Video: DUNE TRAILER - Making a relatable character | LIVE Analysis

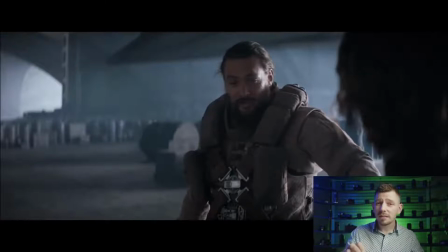983s
We get an incredibly authentic and endearing set of images. First thing we see, he hugs this person. And then he states, can I trust you with something?
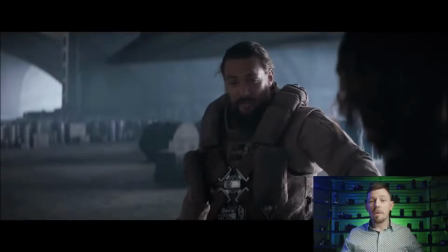998s
These are both very, very interesting ways to make sure we understand that, one, these two have a relationship, a friendship, and that actually creates an empathic connection with us, because now we know that he has a relationship,
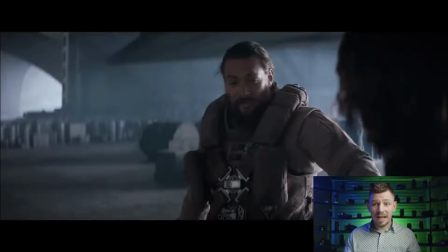1014s
something to care for, something that has value and weight in his life.
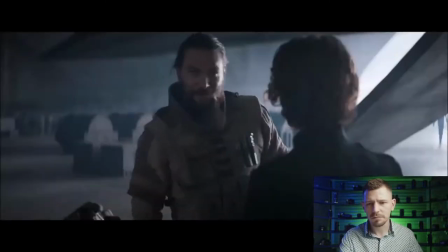1019s
So maybe something to fight for.
Yes, always, you know that. I've been having dreams about a girl.
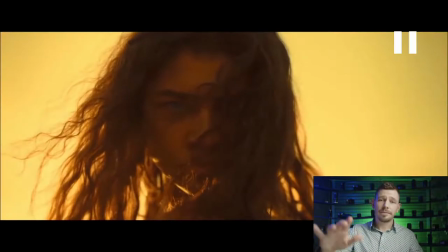1029s
All right, so, you know, he goes straight into this. He's telling him this, he's telling his friend this particular dream, this secret, as it were. And now we get Denis Villeneuve doing a fantastic job again.
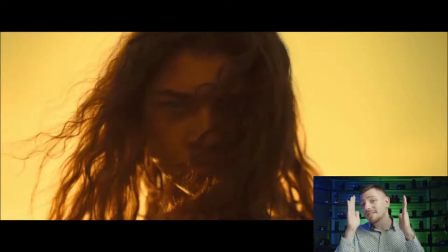1047s
He's letting us know exactly what the clear desire for this character is at the beginning of the film. So we should understand from here that, well, it's going to be a journey to find this girl, the girl of his dreams.
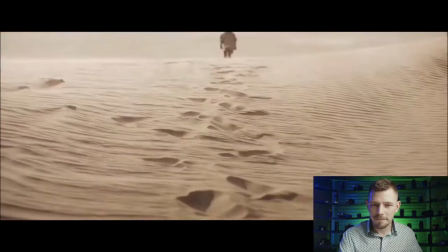1064s Haha. I don't know what it means. Dreams make good stories.
All right, let's go back.
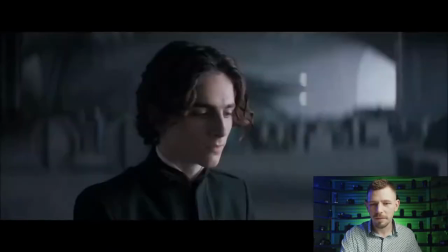1069s
Let's just rewatch that in full.
Did you know that? I've been having dreams about a girl on Arrakis.
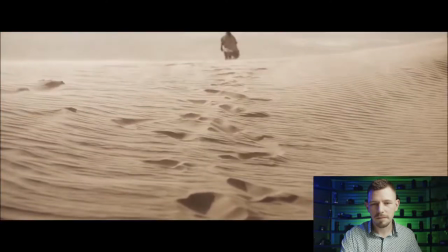1077s I don't know what it means. Dreams make good stories.
All right.
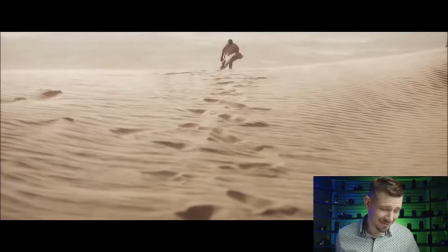1082s
So, he's a bit cheeky here. I ain't going to lie. He's a bit cheeky, because if you think about it, Denis Villeneuve just called his own movie really good.
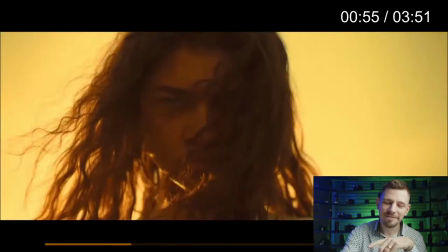1094s
Because the character says this.
Listen. I know what it means. Dreams make good stories.
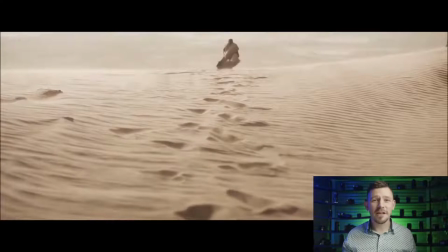1100s
So he's got one character saying, I had a dream about this girl on Naracus, whatever, a planet. And then the next fella's saying, dreams make good stories. Well, now he's basically saying, this is a good film.
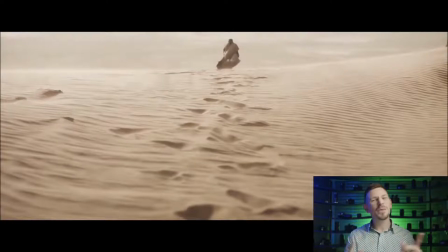1116s
You should come watch it. But he's saying it in a really funny, interesting way that makes us kind of interested in finding out what this dream will really mean.
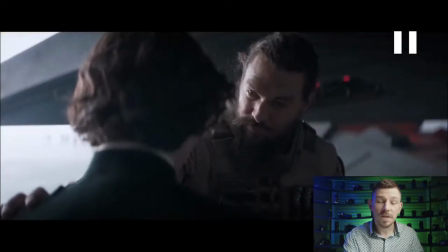1126s And everything important happens when we're awake.
So, first things first, let's just go back.
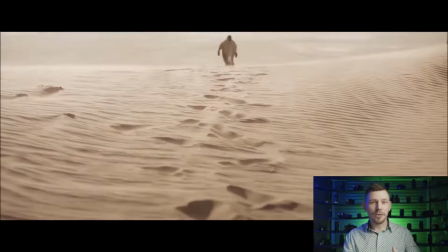1132s
This image is really, really important as well, because it's again alluding to the fact that he's probably going to have to go on a huge journey. It's going to be probably in those dunes, and he's going to have to do it on his own. Now, they're talking about dreams.
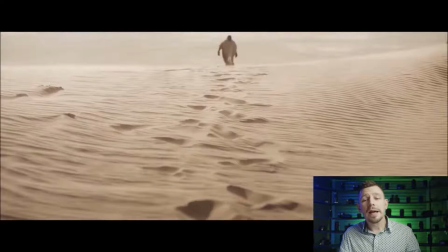1148s
We don't know if this is an image from one of his dreams, but we can only assume at this point. I haven't seen the film, and I know it's going to be completely different to the original film, but I'm super excited still.
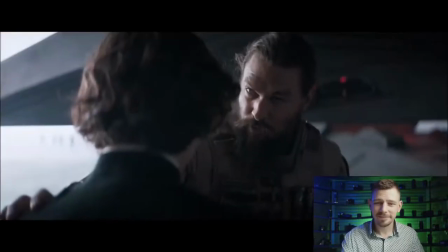1163s It's going to be great. Stories. And everything important happens when we're awake. Hey, you.
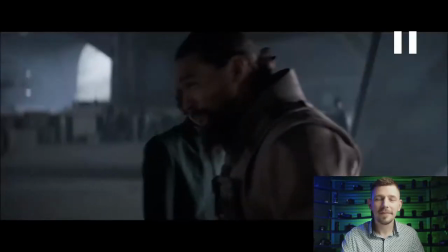1169s You want some muscle? I did? No.
All right, so again, a really endearing moment between friends. They share a little bit of a jab. And this, again, makes us feel more connected to them because they feel more human. They're not one-dimensional or even two-dimensional.
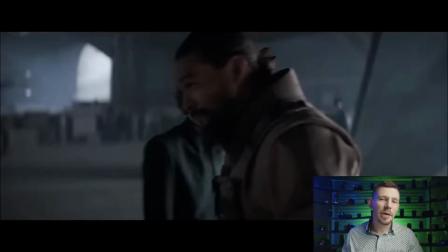1188s
You know, they feel like there's more aspects, facets to their personality than just, hey, I want that and I'm going to go over there and get that. And hey, I'm really good at fighting, so that's all I'm going to do is I'm going to fight.
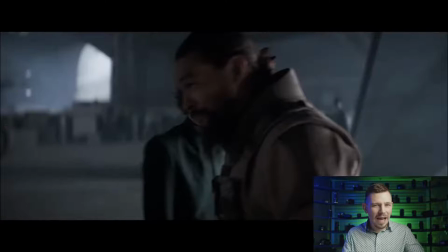1201s
And you'll see maybe later on we get a little bit of that. But because he's built these characters up, he's shown us a moment of character, of relationship. It lends itself to building so much more weight later in the trailer. Now, it's not to say that I prefer this trailer to the first one because I kind of like mystery myself.
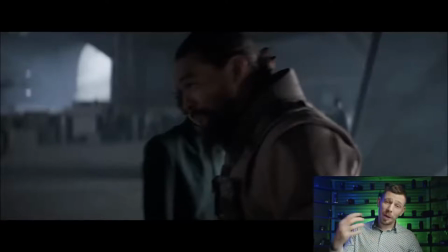1219s
So I was more pumped up from watching the first one. This trailer kind of follows more of the standard cinematic tropes, standard trailer tropes. It does reveal a lot more.